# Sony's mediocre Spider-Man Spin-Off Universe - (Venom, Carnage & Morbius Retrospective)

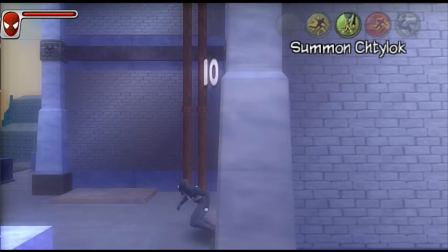16:37 Given his history and understanding of bringing computer-generated monsters to life, he seemed like a great fit for the Venom movies based on that alone.
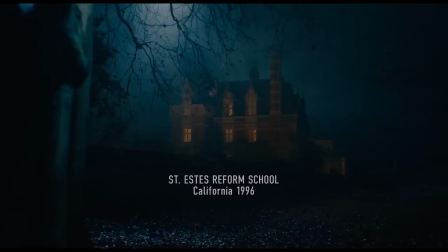16:46 So, how did they do this time? The film begins at St. Estes Reform School in 1996, where Cletus Cassidy and Francis Barrison reside, and we see that the two take comfort in each other.
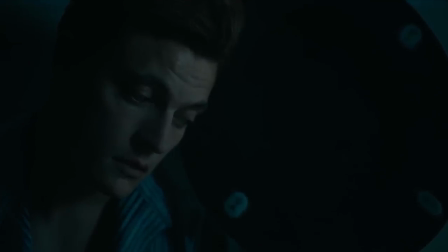16:58 This facility is like something out of an old-fashioned horror story, pure haunted mansion kind of stuff,
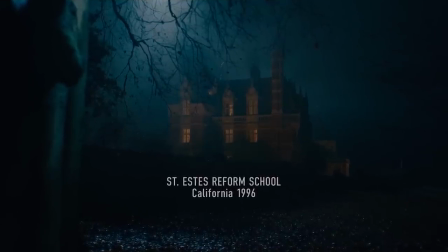17:03 indicating a much more confidently cartoony tone than its predecessor from the get-go.
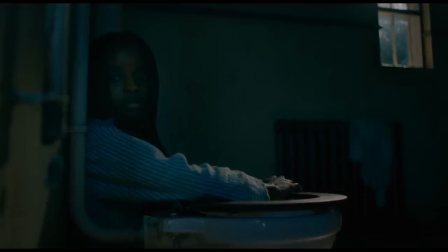17:09 Due to her supernatural abilities,
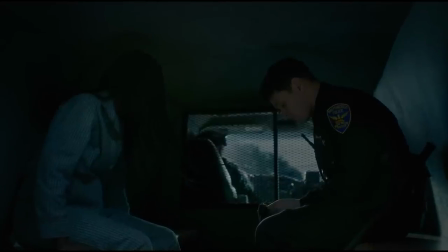17:11 Francis is being transferred to Ravencroft by the San Francisco Police Department as Officer Patrick Mulligan rides with her.
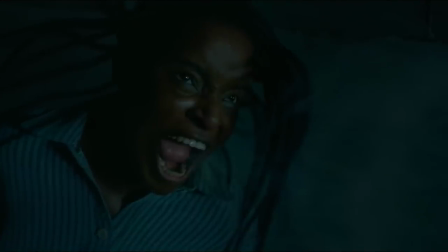17:18 She attacks him with her supersonic screen, permanently impairing his hearing. Defending himself, he shoots her in the eye, believing her to be dead.
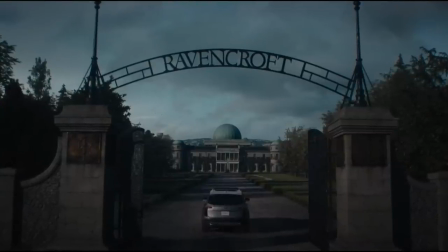17:27 However, her survival is covered up as she now resides in Ravencroft, all until the present day.
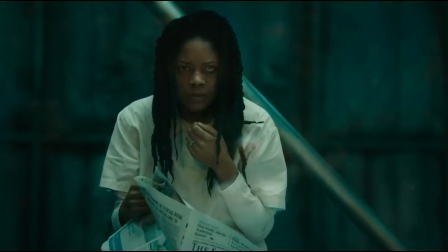17:34 Francis reads in the paper that Cletus Kasady may be getting the death sentence in an article written by Eddie Brock,
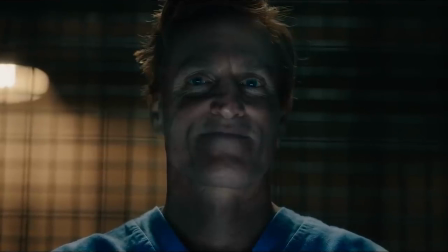17:40 and we transition to a shot of Cletus in the San Francisco prison, as he stares down the camera before we cut to the title card.
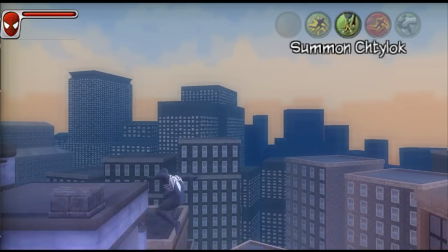17:47 Immediately, this film is more tonally confident than its predecessor, setting up two larger-than-life villains and their motivations within each other.
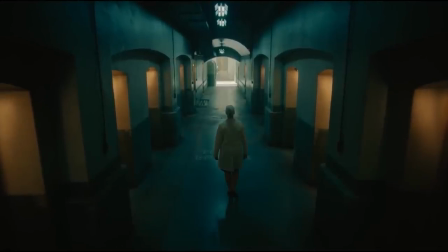17:56 Ravencroft and St. Estes are both very stylized locations, leaning far more into horror camp.
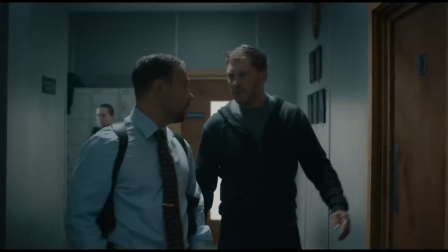18:02 From here, we follow Eddie Brock, as he's approached by Detective Patrick Mulligan to talk to Cletus Cassidy.
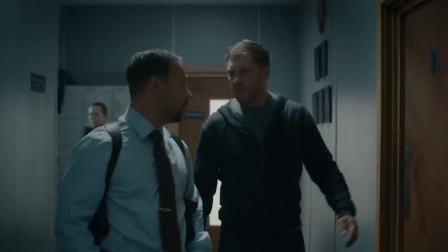18:07 With Eddie Brock being the only reporter ever to interview him, Cassidy gains a sense of kinship with him, a sense of trust.
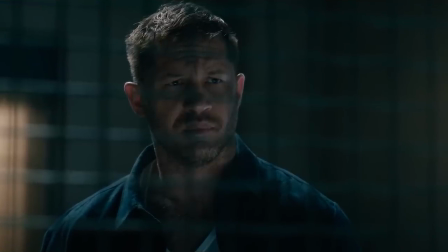18:14 Following their talk, Venom deduces where the carcasses of Cletus Cassidy's victims are hidden, giving Eddie, as a reporter, the scoop of a lifetime.
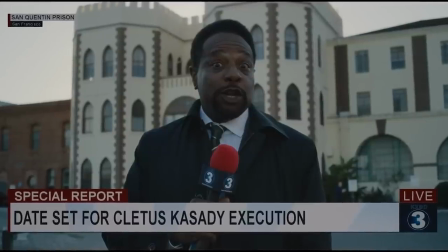18:23 This leads to the state making the decision to execute Cletus Cassidy by lethal injection.
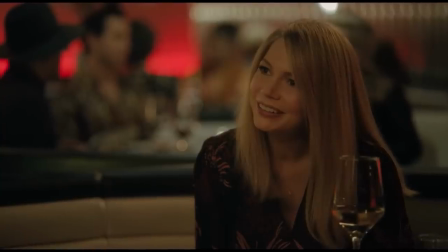18:28 Meanwhile, Anne Weying invites Eddie to dinner to tell him that she'll be marrying Dr. Dan Lewis.
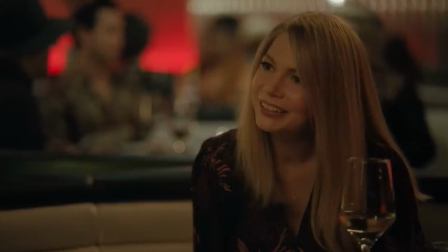18:33 Kind of weird to invite your still-infatuated ex to dinner to reveal to them that you're marrying someone else but go off I guess.
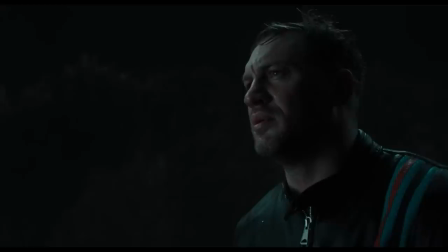18:42 Venom has a lot of objections and Eddie just feels like garbage so Venom promises to Eddie that he'll look after him and get him through this.
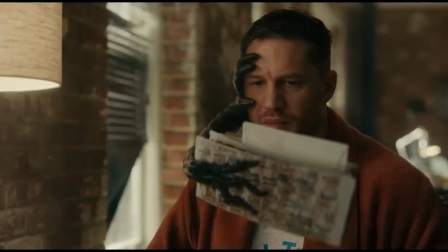18:50 So Eddie receives an invitation from Cletus to attend his execution.
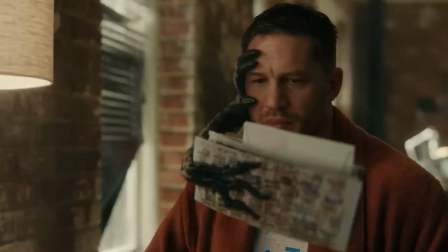18:54 In the invitation Cletus reveals his origins to Eddie and we get an excellent directorial decision.
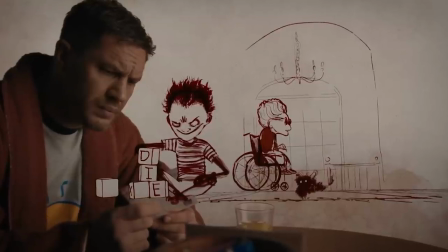19:01 Cletus's origins are told in the form of animation that resembles the scrawl of the invitation card.
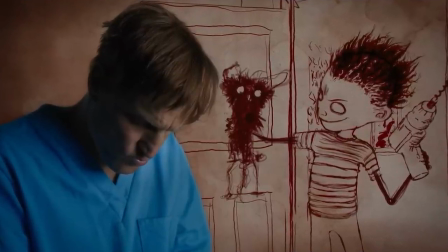19:07 Not only is this animation an excellent way of recounting Cletus's origins with a great deal of charm and creativity,
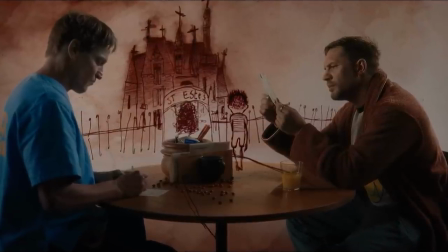19:15 but I also love how we transition between animation and live action, with Eddie and Cletus both rotoscoped in front of the footage,
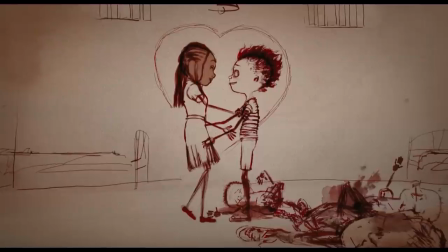19:23 facing each other as Cletus tells his story. What a genuinely great sequence.
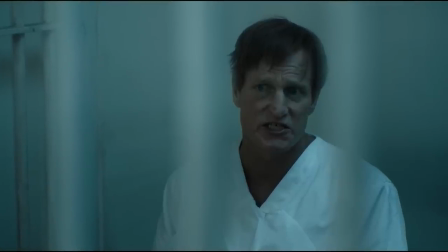19:29 So Eddie goes to talk with Cletus who berates and insults him for getting him killed. Venom decides he's had enough and attacks Cletus.
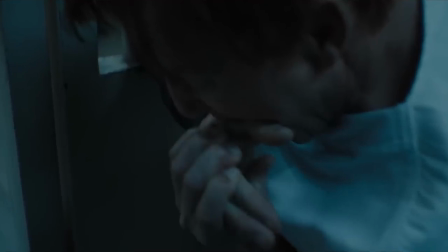19:37 Defending himself, Cletus bites Eddie's hand and notes that Eddie's blood doesn't taste like human blood.
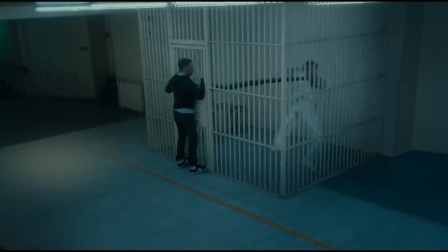19:43 Interesting that that's the tell when the massive alien tendrils just came out of Eddie, but this movie is going for such a wacky cartoony tone that I can almost look past such a dumb moment.
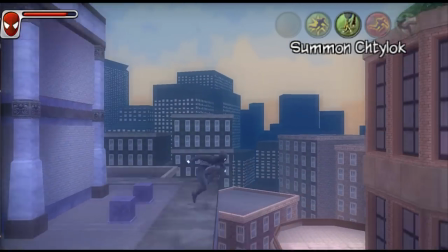19:55 But don't get it twisted, it's really dumb. So tensions are rising between Eddie and Venom.
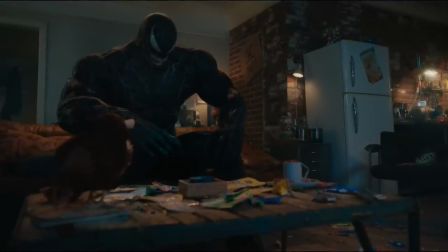19:59 Living with an alien symbiote isn't easy, but for Venom, living with a human who doesn't understand your needs is no easier.
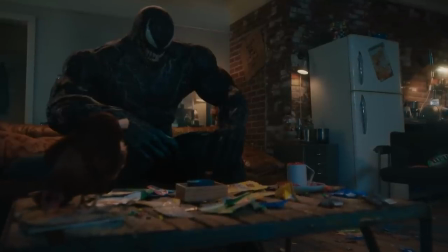20:06 Eddie forbids Venom from eating human brains, making the compromise of chicken and chocolate in their place.
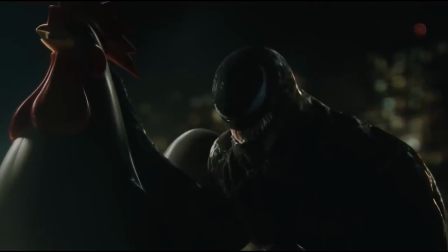20:12 Venom wants to set out into the night as the lethal protector, apprehending criminals and eating them. Because they're bad guys, so it's okay to eat them. One of my favourite scenes in this film is when Venom raids a chicken coop and decides he's done with the compromise,
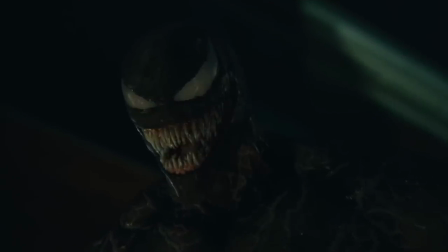20:26 instead opting to apprehend a criminal who's already been taken care of, as he threatens to use the criminal's head for bowling.
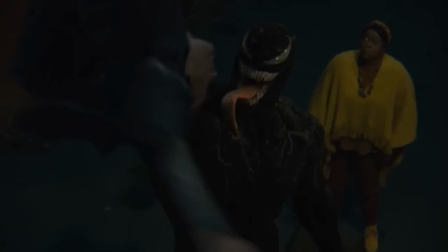20:33 Now, here I want to quickly talk about Venom's characterization, as there's quite a departure from the first film.
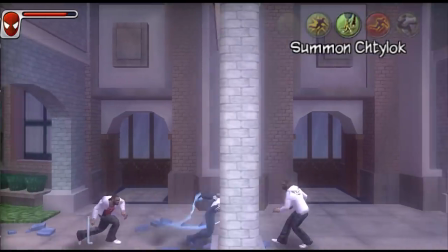20:39 In the first film, Venom was a lot less expressive.